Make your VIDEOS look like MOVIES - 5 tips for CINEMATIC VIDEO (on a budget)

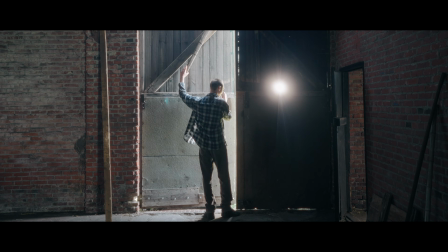[0:02]
There are many videos on YouTube telling you what you must buy to make your videos more cinematic.
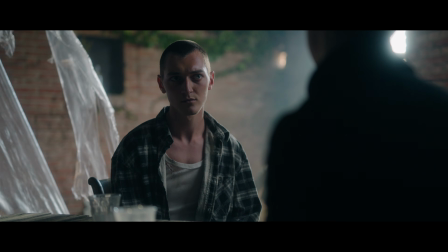[0:08]
This is not one of them. Instead, I'm going to share tips that anyone can apply, whether you're loaded with gear or shooting on the lowest of budgets.
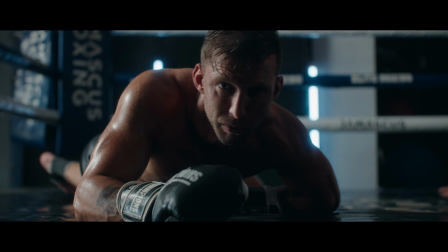[0:19]
In my pursuit to make my own videos look more like movies, I've identified 5 things that will make a massive difference when you combine them.
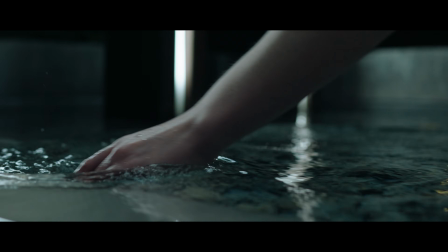[0:27]
All of these tips are derived from one powerful principle: contrast.
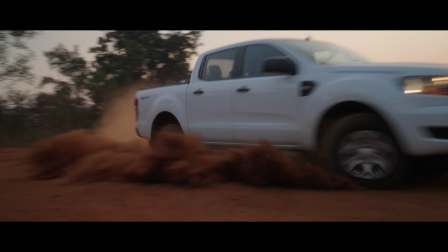I want to go ahead and call it cinematic contrast. But to be honest, the word cinematic has a cringe to it these days that I always feel a bit guilty to use.
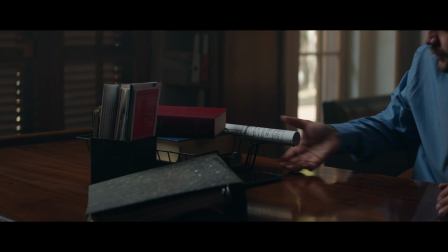[0:46]
The thing that really matters is the result. So let's focus on that instead.
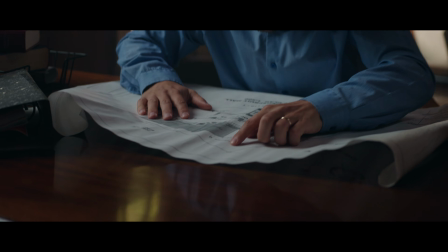[0:50]
When I say contrast, I'm not referring to the contrast slider in post, but more about an overhead principle that,
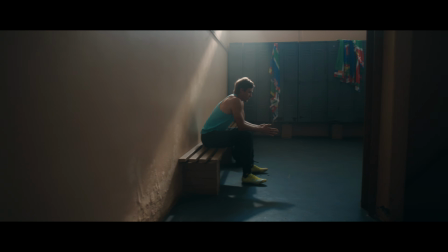[0:56]
if applied, will guarantee to make your videos look and feel more like what you see on the big screen.
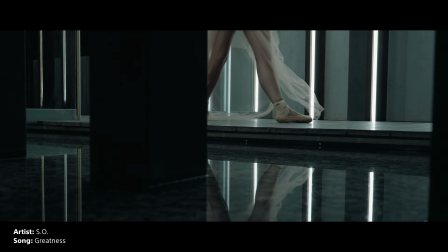[1:02]
We'll take a look at some examples from recent work of mine, but the idea is that once you see it, you won't be able to unsee it.
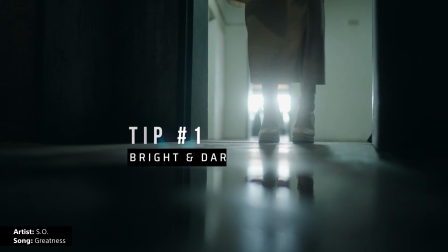[1:09]
First up, we've got contrast in brightness.
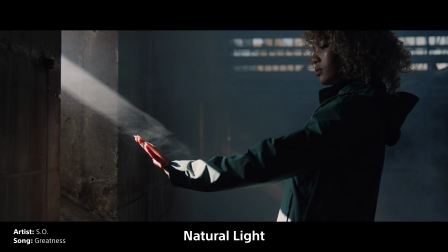[1:11]
Although I enjoy lighting up my scenes, you don't need to own all of these lights to achieve the same effect, as long as you understand the approach and know what to look for.
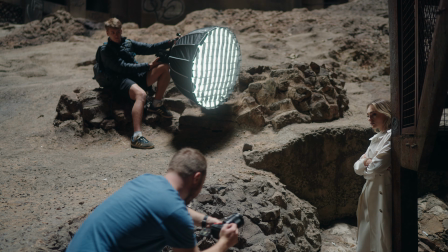[1:19]
Take this location for example. I only used one light, and in some cases only natural light.
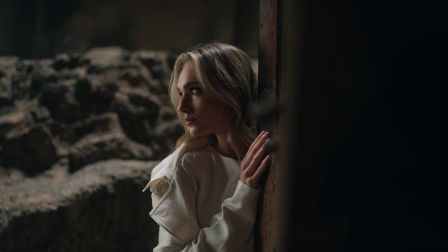[1:25]
If you analyze the visuals, you'll quickly discover a common thread throughout, and that's the contrast between bright and dark areas all over the scenes.
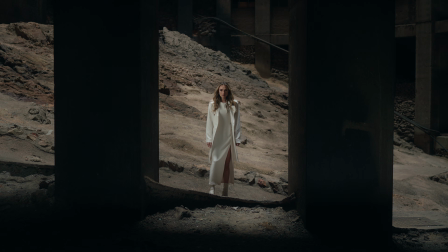[1:32]
Some people call it the checkerboard because of the jumps between contrast over the frame, but it doesn't always have to be bright, dark, bright, dark.
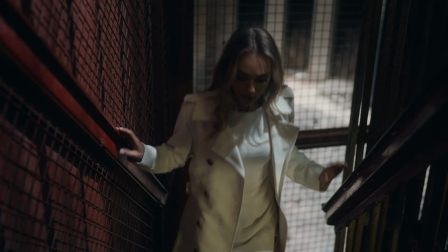[1:40]
Really, what you want in a scene is different pockets of light, like this shot for example.
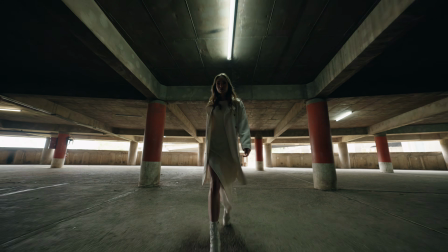[1:45]
100% natural light, but the dark patches up here creates pockets of contrast.
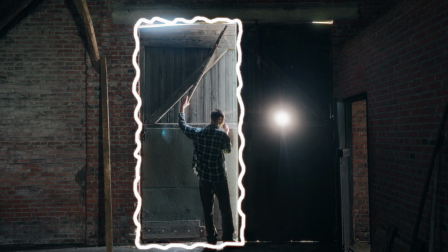[1:49]
When I'm location scouting, I'm always looking for scenes where this almost happens naturally and where I can rely on sunlight or just one light to achieve this effect.
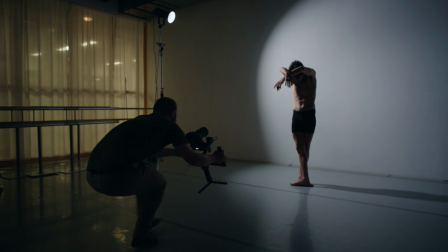[1:58]
These dancing scenes were filmed in a very boring studio, and we had to rely on clever lighting and framing.
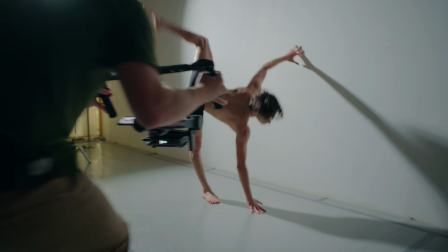[2:03]
Combine it with a great performance from the dancer and we were able to create strong contrast.
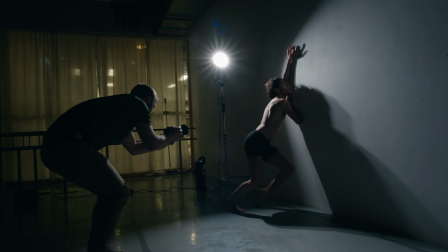[2:08]
Using just a single hard light source from the side creates this pocket of light against the wall,
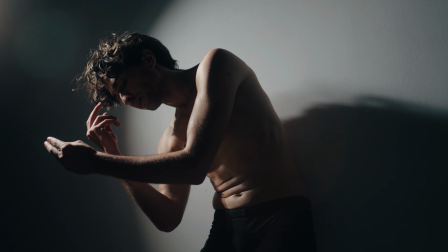[2:13]
with the movements creating sharp and defined shadows, plus the added reflection on the floor, and boom,
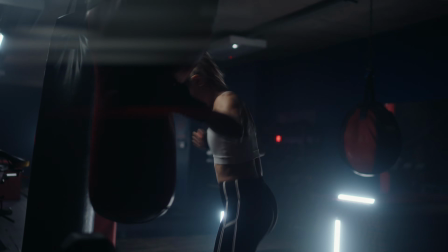[2:19]
the shot looks great. With this, I'm not saying all your scenes need to be low-key, high contrast, but playing with bright and darker pockets will always make your scenes more interesting.
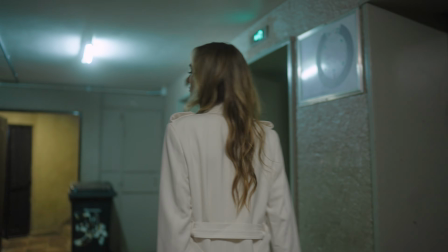[2:28]
Next, we've got color contrast. One of the best ways to add more depth to your scenes is to make use of opposing colors.
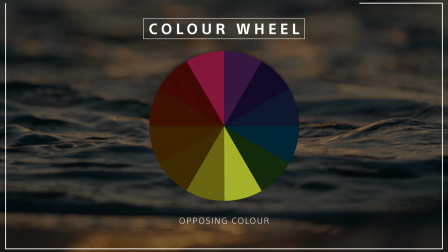[2:34]
On the color wheel, it's pretty easy to spot, so the goal is to combine these opposites in the same scene.
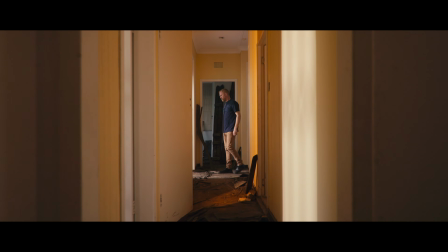[2:39]
This can be done with lighting, grading, and styling. In lighting, the most common use is the contrast between warm and cool colors.
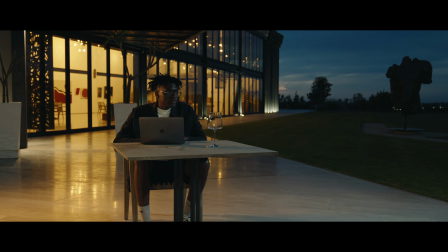[2:46]
This combo is used excessively in scenes. Number 1 because it works, and number 2 because it feels natural, so you have more freedom to use it.
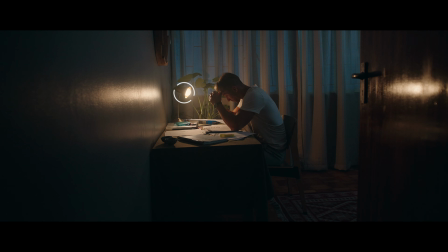[2:54]
In the first example, we're playing with a single warm lamp and some cool night light against the curtains. Add the flashing TV in the background and the scene feels super dynamic. Can you spot the pockets of contrast in lighting? Here's another scene where we used a combo of color contrast and pockets of bright and dark.
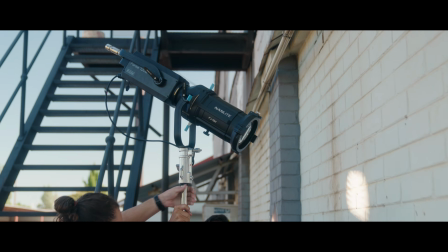[3:10]
It's as simple as that, and if you don't have all the lighting equipment to set it up from scratch, just look for locations where it happens naturally.
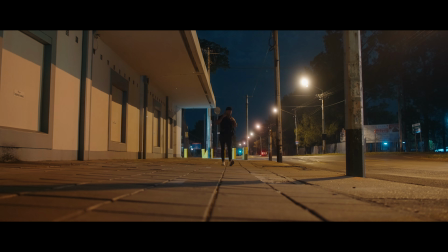[3:16]
Here I'm referring to real-life practicals. A night scene with warm streetlights and a natural blue sky is pretty straightforward.
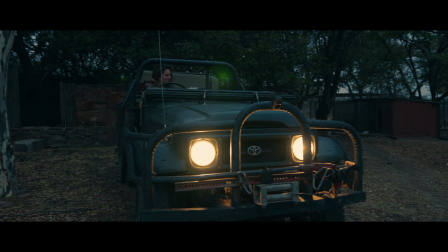[3:23]
Shooting in blue hour with the lights of a car is as easy as it gets.
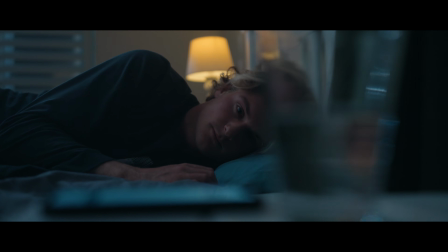[3:27]
You can amplify this effect by tweaking the color grade, and this is where your popular orange and teal colors come in.
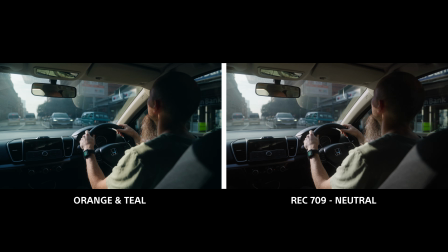[3:33]
Playing with warmer highlights and cooler shadows is a great way to achieve this, but the trick is not to overdo it and to stay away from LUTs.
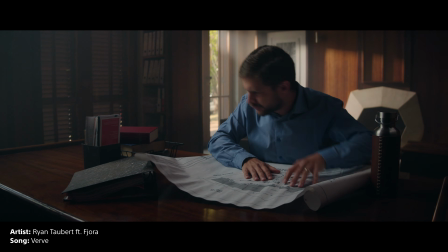[3:40]
Last but not least, you can also use color contrast in the styling of your scene. In other words, the moving parts, the location, the subject.
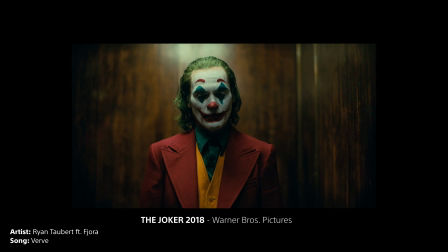[3:48]
A very good example of this is the Joker. If you just analyze what he's wearing, the contrasting colors of the costume immediately pops out. Orange and teal, and red and green.
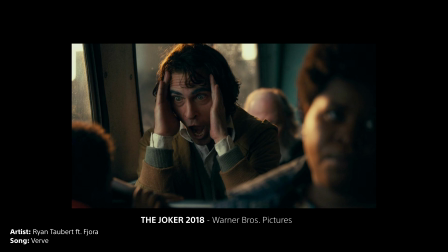[3:57]
Although some of these scenes were graded to amplify the effect, a lot of the props and set design was intentionally set up with this in mind. A process that starts even before you switch on a light or a camera.